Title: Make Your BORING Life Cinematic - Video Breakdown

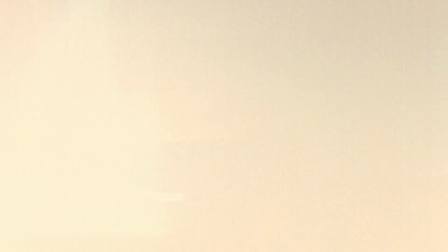What's up guys, welcome back to the channel, and today I'm going to be breaking down a cinematic vlog that I made and kind of go over how you can turn your boring, normal, mundane life and film it in a way that makes it look a little more interesting and a little more cinematic. And I feel like a day in the life video is a really good exercise for filmmakers, especially YouTubers, to do, because you just try to take your boring life and make something cool with it. So I'm going to be watching this video on my phone that I just posted last week,
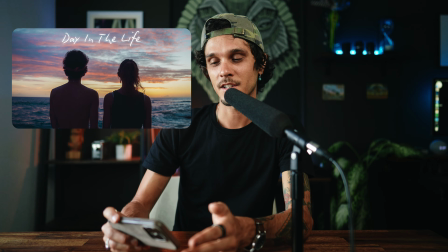and then I'm just going to be talking about how I got that shot and what my thought process and my ideas was behind it. This video is very like a chill video, just sitting down with you guys, hanging out and talking. It's nice just to be able to like connect with you guys every week. And if you guys have any questions about anything, just leave them in the comments or follow me on Instagram, DM me, and I'm happy to like answer any questions or help you guys out.
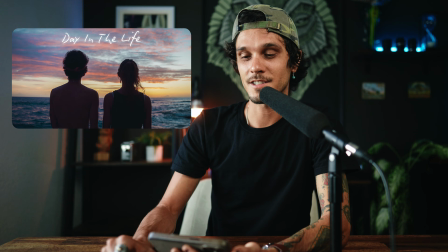All right, so yeah, let's just get into this video right here.
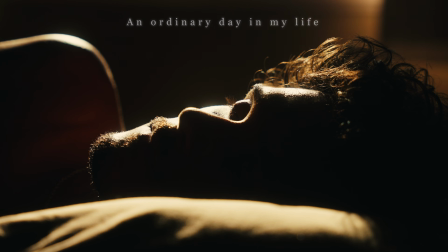All right, first off, like that intro shot of me with the light on my face waking up, it was actually shot in the afternoon.
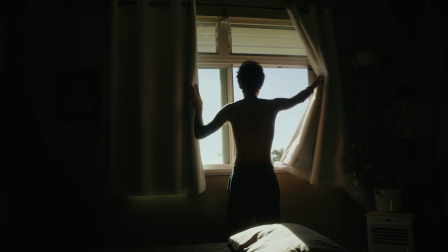So I waited until the harsh light was coming through my window in order to film it.
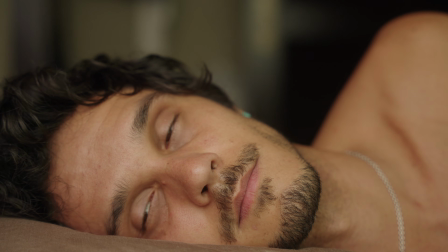So at first I put kind of like a sheet over my window to give me like a really soft light, and the shot came out pretty cool. But I was like, how can I make this more interesting than just like my camera and the nice soft light on my face? And I was like, well, let's just film it. Let's backlight it and try to create like a lot of shapes and contrast in my face. And if you watch my video, How to Rewire Your Brain, I talk about how you want to create patterns in your image.
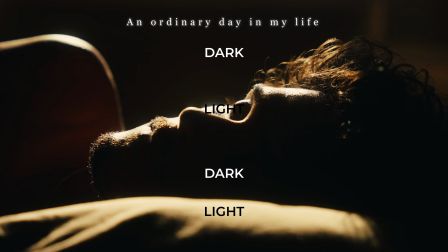So if you look at this image right here, there are a lot of patterns going on. There is dark, light, dark, light, dark, light. So that's what I like to see in an image, is just like all those like patterns of contrast. So this is actually like my favorite shot of the thing. So let's just keep going.
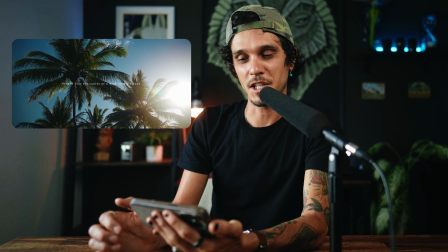That was just a shot of the palm trees. So I just wanted to get, that was my backyard. So I just took some shot of the palm trees there.
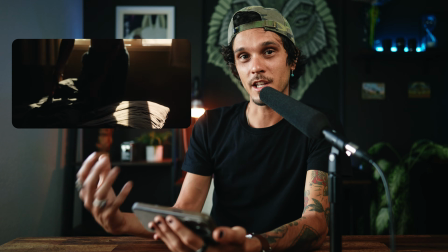And then I also wanted to create an interesting shot. So I did like an overhead shot of me with the harsh light on my face.
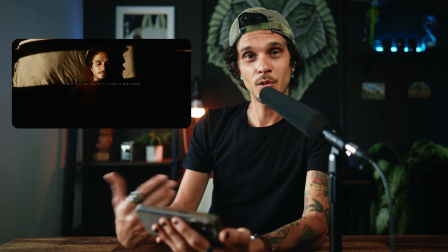And again, I just wanted to create some contrast and shadows. So one easy way to make your day in the life a little more interesting is to get an overhead shot.
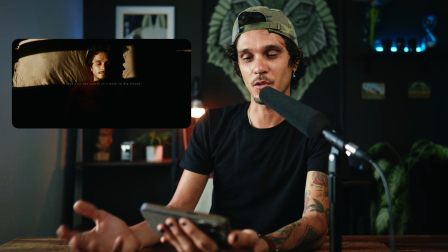Overhead shots are super easy. You just need like a C-stand or like an overhead stand with a sandbag and put your camera on it, and you can get a shot like this.
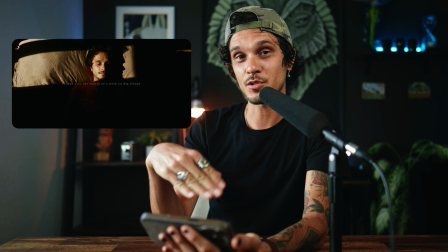Like I said, I was trying to create a lot of contrast in this image, so dark, light, dark.
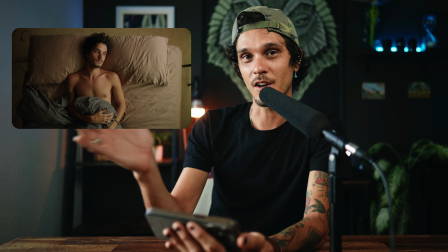I'll also show you what it looks like when there's a sheet over the window with that soft diffuse light, because that looks really good too, but I really wanted to go for this like harsh lighting effect,
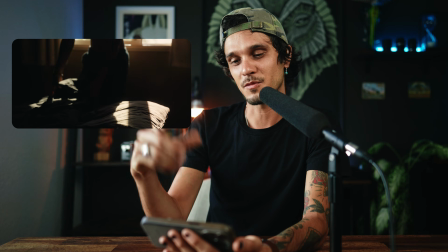like the sun was hitting my face in the morning.
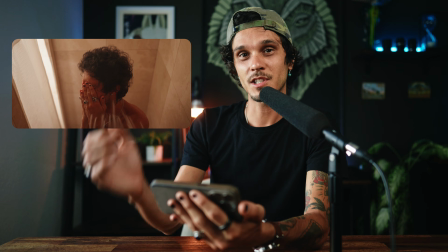All right, so for the shower shot, I actually mounted my A7S III on this Noga Cine arm,
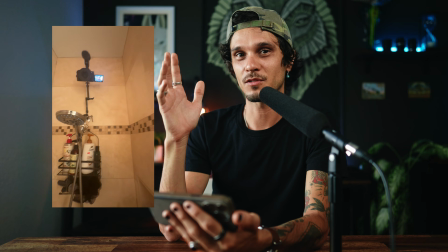and then this Cine arm's like my favorite product right now when I'm filming,
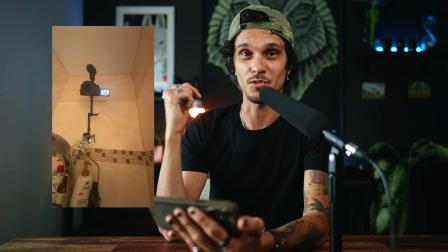because you can mount your camera to anything and it's solid and strong as a rock. Also, the lighting in here is not the natural light from my shower.
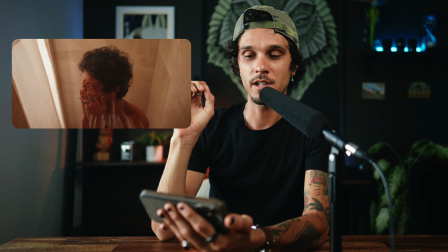In order to get this light,
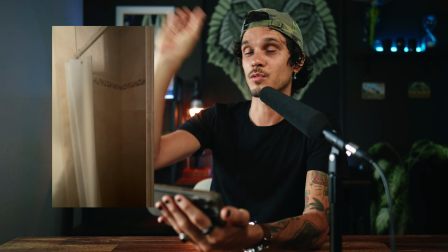I had to take my Aperture 300C and shine it like directly at the ceiling to get like a nice light coming down.
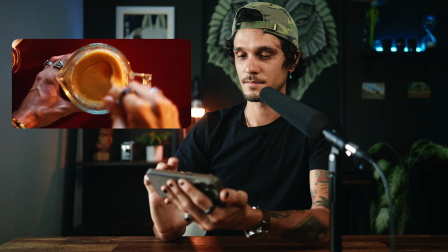All right, just some more overhead shots.
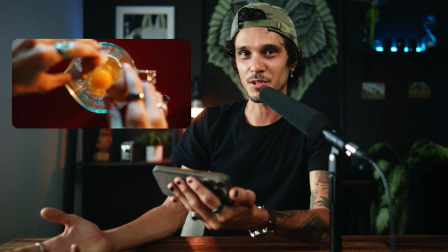You know, I was like, okay, I'm gonna make pancakes. I always make pancakes for breakfast. How can I make it look cool? I just wanted to get the egg kind of going into the pancake mix.
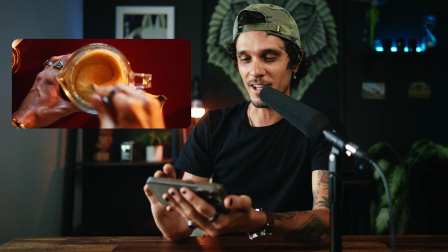All right, now this shot right here, this skateboarding shot right here,
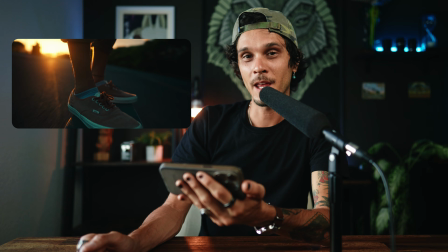I got this one from Valandez, of course. I saw that on his Instagram. He basically used the same thing, the Noga Cine arm, which I use for the shower scene,
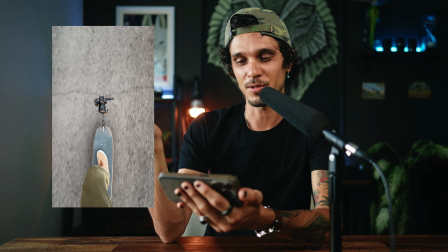and he just clamps it to his skateboard and puts a wide angle lens on there and just goes skating.
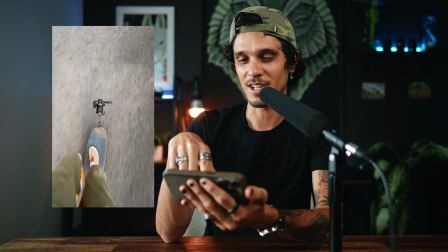And I love this shot. This shot's super cool. It's one of my favorite shots of the video because I got that backlight.
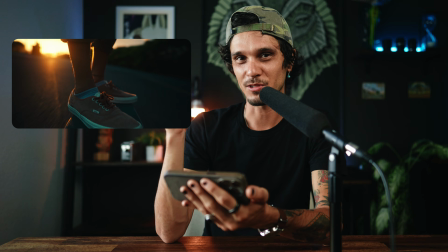Once again, I'm like getting sunset light, but I'm trying to make it look like it's morning. But anyways, so there's that shot.
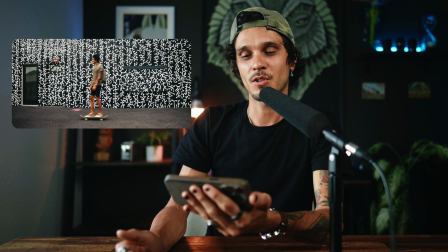And that goes right into like a match cut. So my other idea was like, how can I make skateboarding to work look a little more interesting?
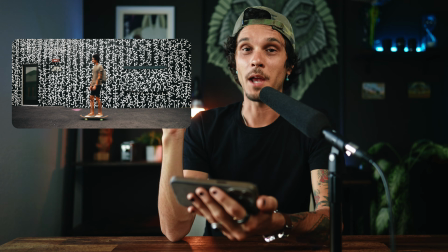So I use a match cut.